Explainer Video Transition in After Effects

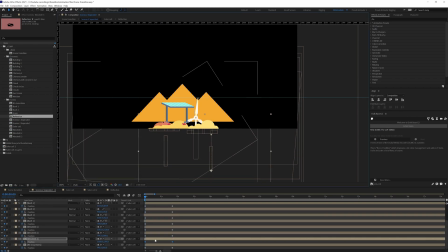8:17 And then I have varied the speed a bit to add some parallax effect during the transition.
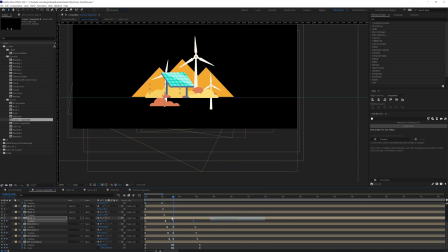8:24 And once the transition in animation is done, to make the out animation,
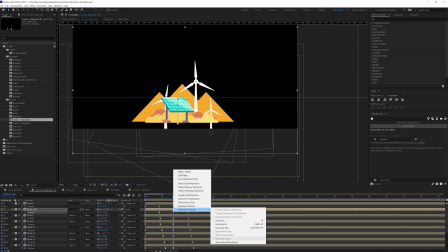8:29 I have simply copied and pasted the transition in keyframes and just reversed the keyframe order.
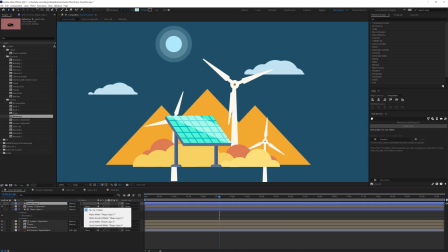8:37 After that, I have used a track mat. For the scene 2 animation,
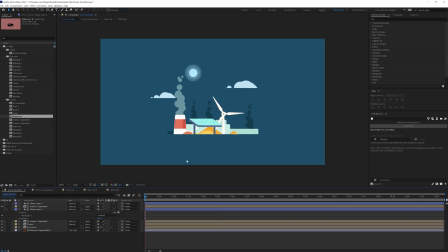8:42 so I have added a rectangle layer and simply added a track mat so that it looks
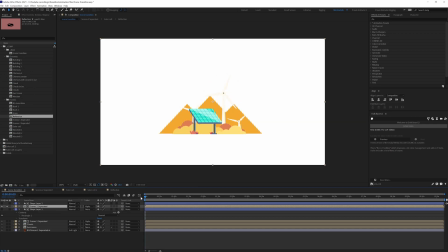8:47 like it's appearing from underground and it is going down in the underground.
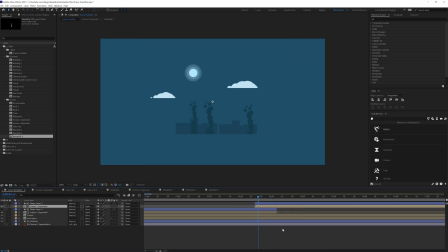8:51 After both the transition animations are done, I have timed it out. And after that, I have changed the color of the background during the transition.
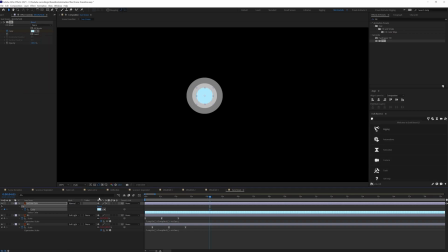9:04 So the pollution scene is in a night theme and then the windmill scene converts into a day scene.
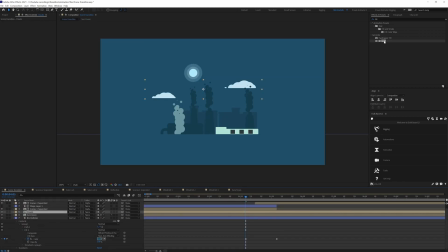9:10 So this is how I have updated the color of the background and then I have updated the color of the clouds.
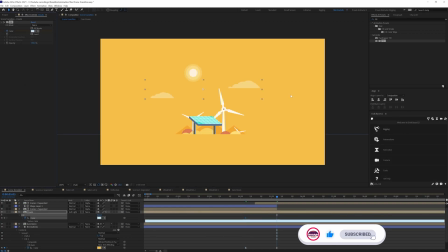9:17 Then changed the color of the moon to some lighter color to convert it into a sun.
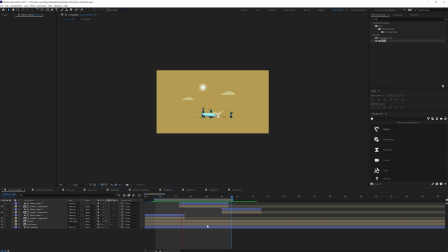9:24 And later on I realized that it would look good if I move the sun and the moon in the opposite direction. So I animated it like a slider.
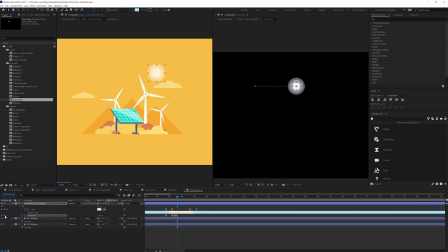9:34 So when the scene transition is happening, the moon is moving from one corner of the scene to the other corner of the scene, just like a slider.
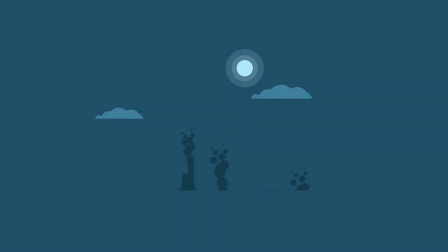9:43 So this is how you can animate a scene transition like this in After Effects.
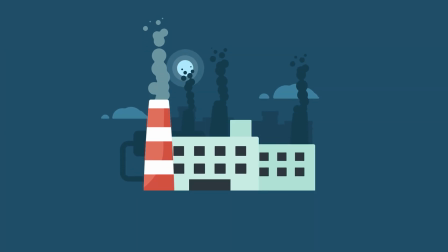9:48 By the way, if you want to learn how to animate smoke in full details, then I have a detailed tutorial on it.
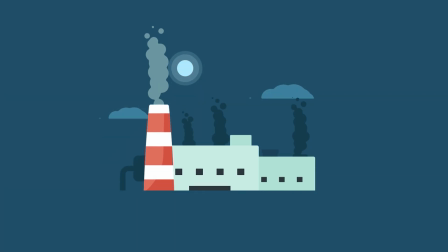9:54 You can check it out I will be providing the link in the description, or you can click on the I button on the top right corner to check out the tutorial.
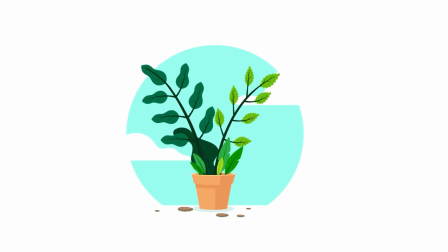10:02 Also, if you want to learn how to animate a grass like this, then I have a similar tutorial on it. For that, you can check out this plant animation. The techniques used are exactly same. So I will be providing the link in the description, or you can click on the I button on the top right corner to check out the tutorial.
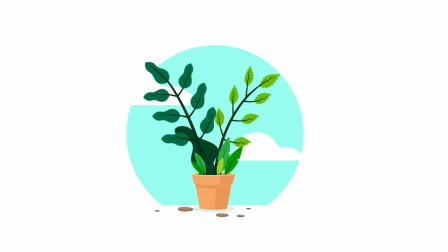10:21 So that is it for this video. If you like the video, then make sure to hit the like button.
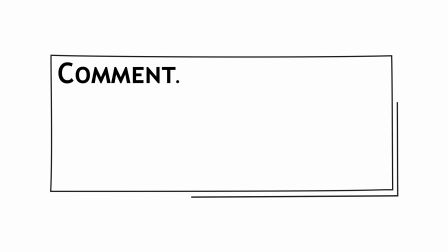10:26 If you have any doubt regarding the techniques, then make sure to comment down below. I would be happy to help you out.
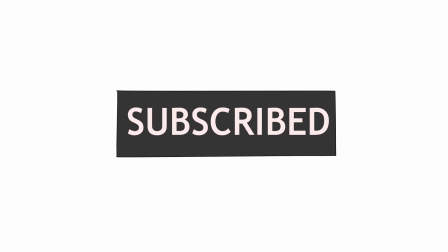10:31 And if you are here for the first time, make sure to subscribe the channel and hit the bell notification button to stay notified for all the future updates.
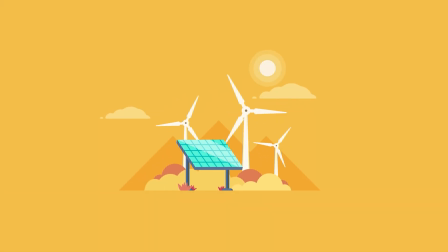10:39 Until then, goodbye.